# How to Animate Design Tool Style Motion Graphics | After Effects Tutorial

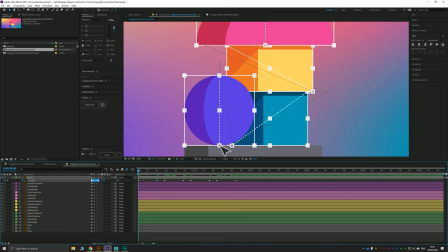Okay, now we can make sure that it's exactly correct by copying this X value and pasting it here,
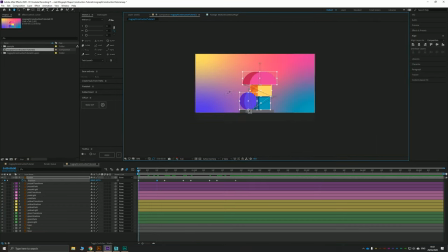like so. And now we've got the blocked movements of our cursor. Okay.
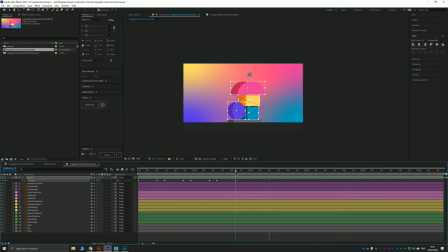Let's have him rest for 4 frames, stay in the same position, and then take 20 frames, so twice the amount of time, to just move off to the side.
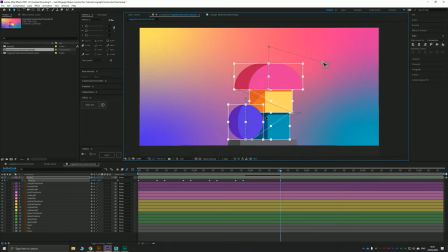So we've got a bit of time for everything to settle. Now, let's add a nice bit of easing to these keyframes. So at the moment, all of these keyframes are linear, which doesn't look very good, as you can tell. We want to add some movement to these. I'm just going to select them all and hit F9, which is going to easy ease every single keyframe that we've got here.
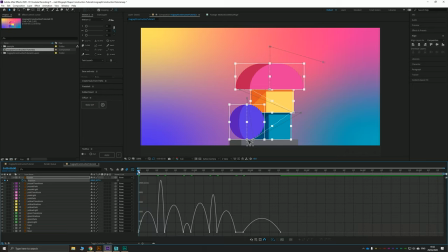What that does, if we look at our grid view, makes it just a little bit smoother. Ooh, boom, boom, boom, boom, boom. Now, still a bit crazy, but don't worry, because once you've drawn these boxes in, it becomes a little bit easier to follow, as you can see here.
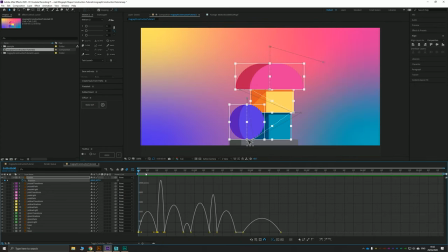You're not really following the mouse movements, you're following the shape movements. The mouse movements dictate the shape movements, which is why we're doing the mouse first. So I'm taking my smooth curves here, and I'm just going to select the endpoint of each of the major 10 frame ones.
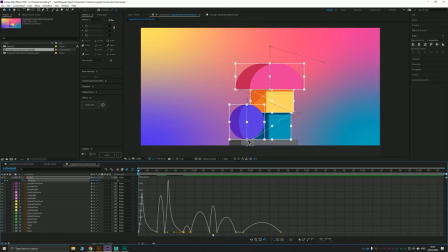And I'm just going to make it go fast to slow by dragging out the right handle. Okay. I'm going to leave this one, I think, for now. Be more of a casual movement. Boop. Boop, boop, boop. That's good. Boom.
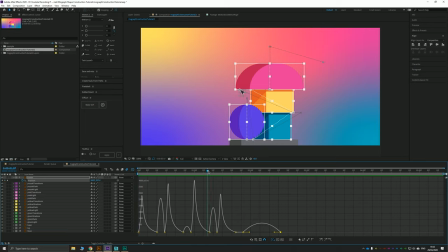moves down, drags out that shape, moves over, drags out that shape, moves over, drags out that shape, settles.
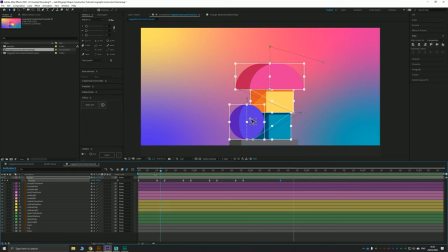Good. The only thing I don't like about this is that the last movement here is a straight line.
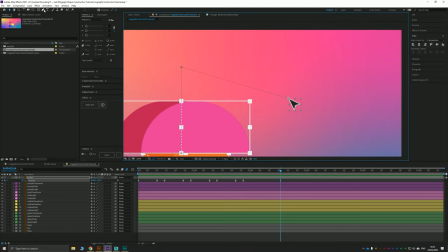I want it to have a little bit of a curve to it, just so that this path is differentiated from the straight paths of drawing the shapes. I'm going to select my endpoint with the pen tool. I'm just going to grab this little handle and we're going to curve.
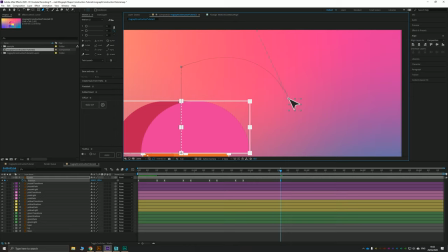Maybe we curve upwards instead of downwards. And that's just going to adjust the path that that cursor takes on that final part there.
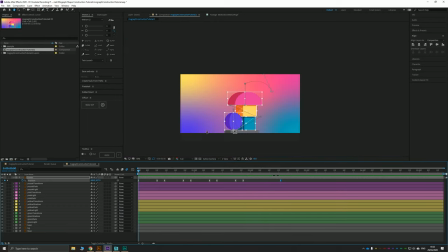Brilliant. Okay, now we can move on to the fun bit.
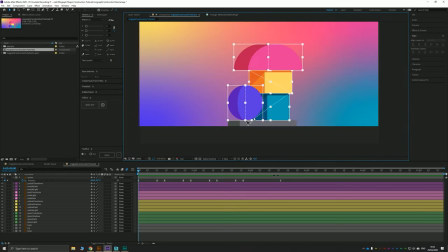And we'll do the rest of this path where the mouse comes back and deletes the other elements. Here, we'll do that at the end. Okay, so element one, we need to animate this ball. Now it's important that you correctly connect all of your layers together.
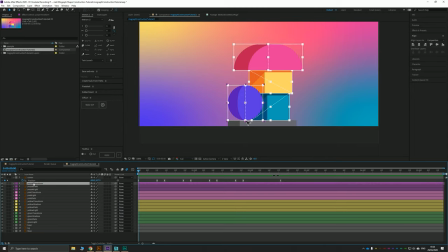For example, I'm going to take everything from my purple ball here, which is more blue actually. Maybe to confuse myself, I'll make that blue. Yeah, that's a bit better. I know it says purple still, but that's fine.
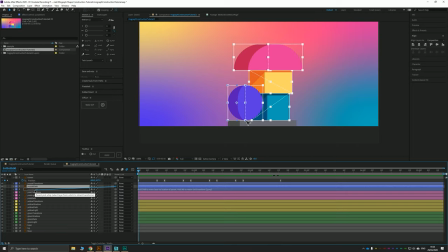We're going to connect purple dark to purple light with the pick whip tool. And we're going to connect purple transform to purple light with the pick whip tool. Then when we scale and squash and stretch purple light, it affects everything.
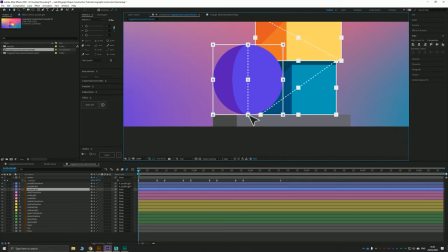Now, obviously we want this to grow from this center middle point where the mouse is currently connected. So I'm going to grab my pan behind tool with snapping on. I'm just going to drag this down to that central middle point, which means when we scale and stretch things, it's going to do so from that area there.
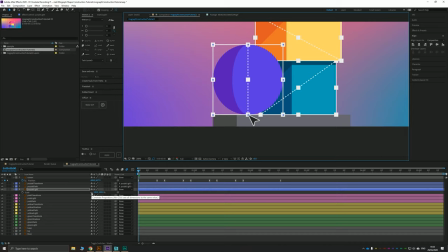Let's hit S to bring up our scale keyframes, and I'm just going to uncheck the constrained proportions so that we can edit these individually. I'm going to click the stopwatch to keyframe scale, and I'm just going to make sure that I've got keyframes in every position for now, and we're going to follow the movements of these. Now, this is only four. One, two, three, four.
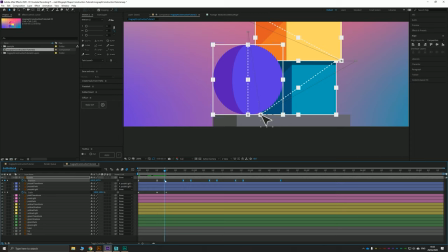I want to have consistent motion throughout my project in either increments of 10 or 5, and that creates a nice rhythm. So instead of having these be four keyframes between motions, I'm going to have them be 5 by just shifting them and moving them all along.
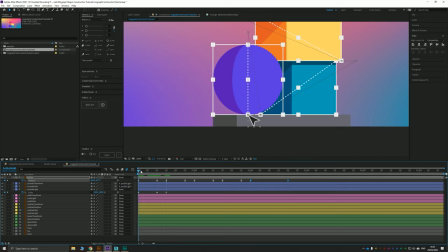And this will be important later. So this first keyframe for the shape of the ball is going to go from 0, 0 all the way up to larger than 100 on its y-axis at least,
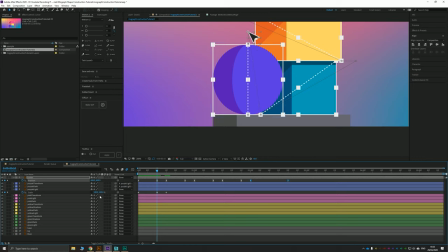because it's going to be stretched. Now the good thing about importing it from Illustrator makes a layer with 100% is its normal shape.
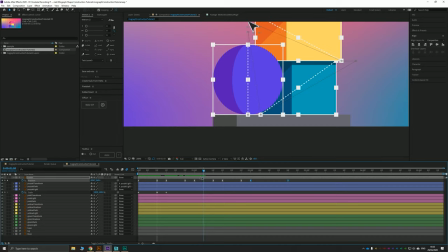So you don't need to worry about remembering size or position figures here. We can safely go down to 0, 0 on this first keyframe. And then we can safely squash and stretch this one until we get something that we think looks a little bit more realistic.
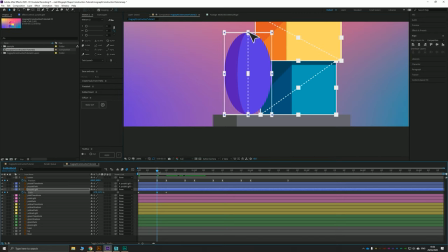Probably something like that. When that releases, I want this to snap down, which is why we've only gone 5 frames here. We can have it really squish. And then with another 10 frame gap, control shift right, I'm going to have it squash and stretch up just a little bit more.
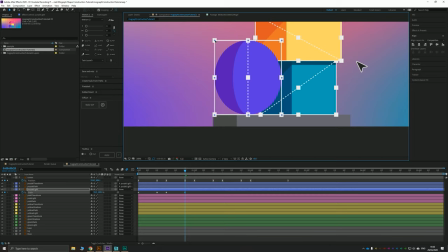So it's slightly taller than it is wide. So probably something like 105, 95 down there. And then another 10 frames, we're going to have it come back to its regular scale. Okay, so we've got it stretch and then sploosh.
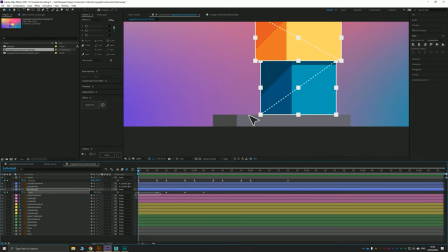Now, the reason I did all of this easing is because it's super simple to follow this easing now with the rest of our shapes. So if I hit F9, and I'm just going to select the keyframes for this cursor and the keyframes for this ball just for now, so I can show you the difference.
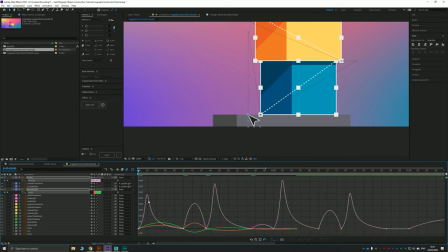The purple is the keyframes for the cursor. Okay, and as you can see, the keyframes for the scale of the ball are red and green in both directions. I'm going to select both of them. And if I just drag them out one at a time to 100% influence, they're all going to have the same growth rate as that cursor.
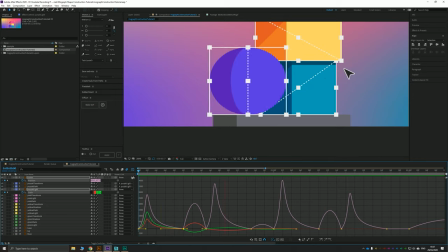So you can see now the cursor looks like it's dragging that ball up. Okay, so that's going to go fast or slow. And then because it's moved so fast there and slowed down, when the cursor lets go, we want it to sort of gradually snap into that lower position.
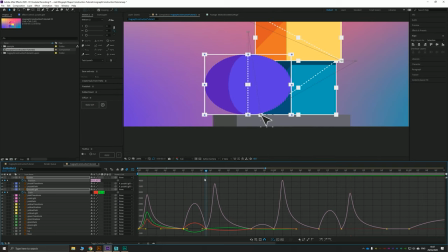It looks all right at the moment, okay, but it doesn't look super great. Now I want to make an inverted W shape with these keyframes. So I'm going to grab all of these ones here. Being careful, of course, not to grab the cursor one because I just want to affect the purple light scale keyframes.
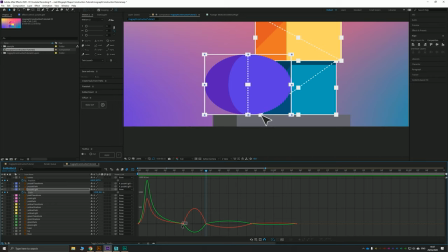So in fact, now that I've illustrated the point with that cursor, I'm just going to select the scales. I'm going to grab both of these and I'm just going to push this out the other way. Now just watch the ball. Immediately that looks much more natural.
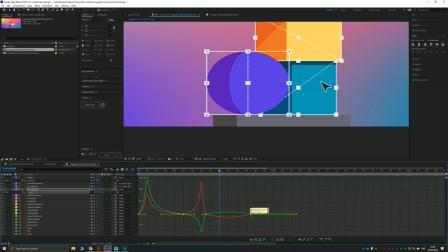Boom. Yeah. Boom. Now, I'd like this one to go a little bit faster. Like so. And I'd like this one just have a tiny bit of influence on the other way.
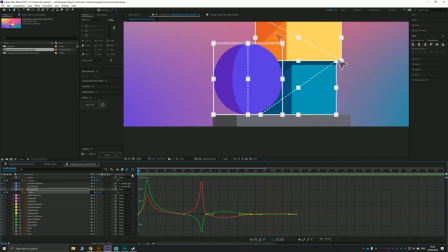Yeah, that looks pretty good. Boom. Now, a few extra elements then.
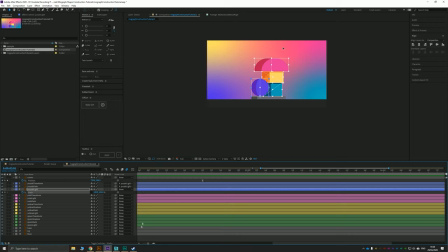We obviously want the transform tool, the transform graphics to fade away once the mouse lets go of the ball.
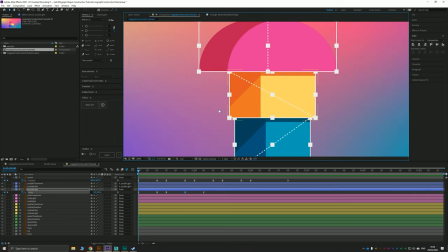So we'll do that. Okay.
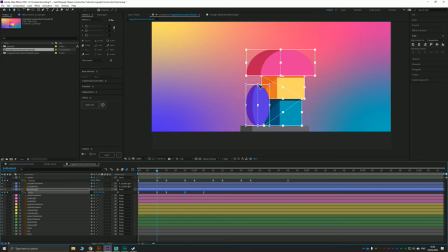Once it drags up like so, and the mouse is going to start to move, I'm going to take my purple transform layer. I'm going to hit T to bring up the opacity, and I'm going to keyframe it. I'm going to move 5 frames. And as you can see, that's aligned with the rest of it. So it's going to create a nice rhythm. Change that opacity to 0. Simple as that. Nice.
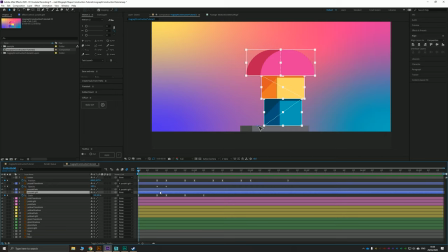One more thing, though, however, that I like is that it makes sense to me that if I was pulling up on this and as it's snapped down, the cursor kind of moves to the right a little bit. And I like to think that it's maybe not actually let go until about there.
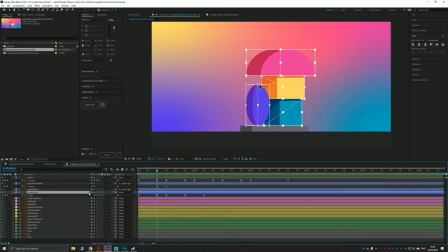And that would push the ball along the table. So I'm going to grab my purple light layer, grab my position keyframe with Shift P to bring it up as well as the scale. And as soon as it lets go, I'm just going to hit my position keyframe and I'm going to roll it all the way along. Let's go 10 frames longer than when the squishing and scaling stops.
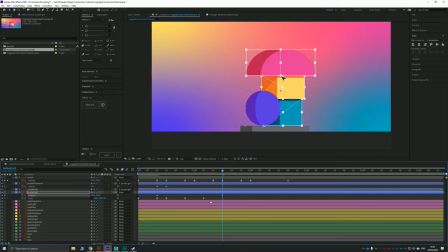I'm just going to shift that over a little bit. Okay. In fact, what I might do is push it just a little bit further. So I quite like that. Oof, there we go. Let's hit F9 on just that last keyframe, which is going to bring it to a nice slow stop. And take a look.
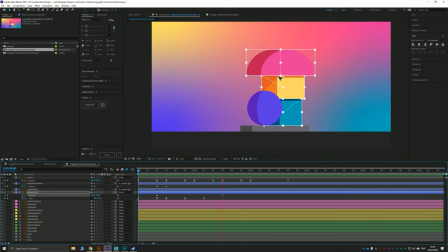Boom. Nice. That looks pretty good.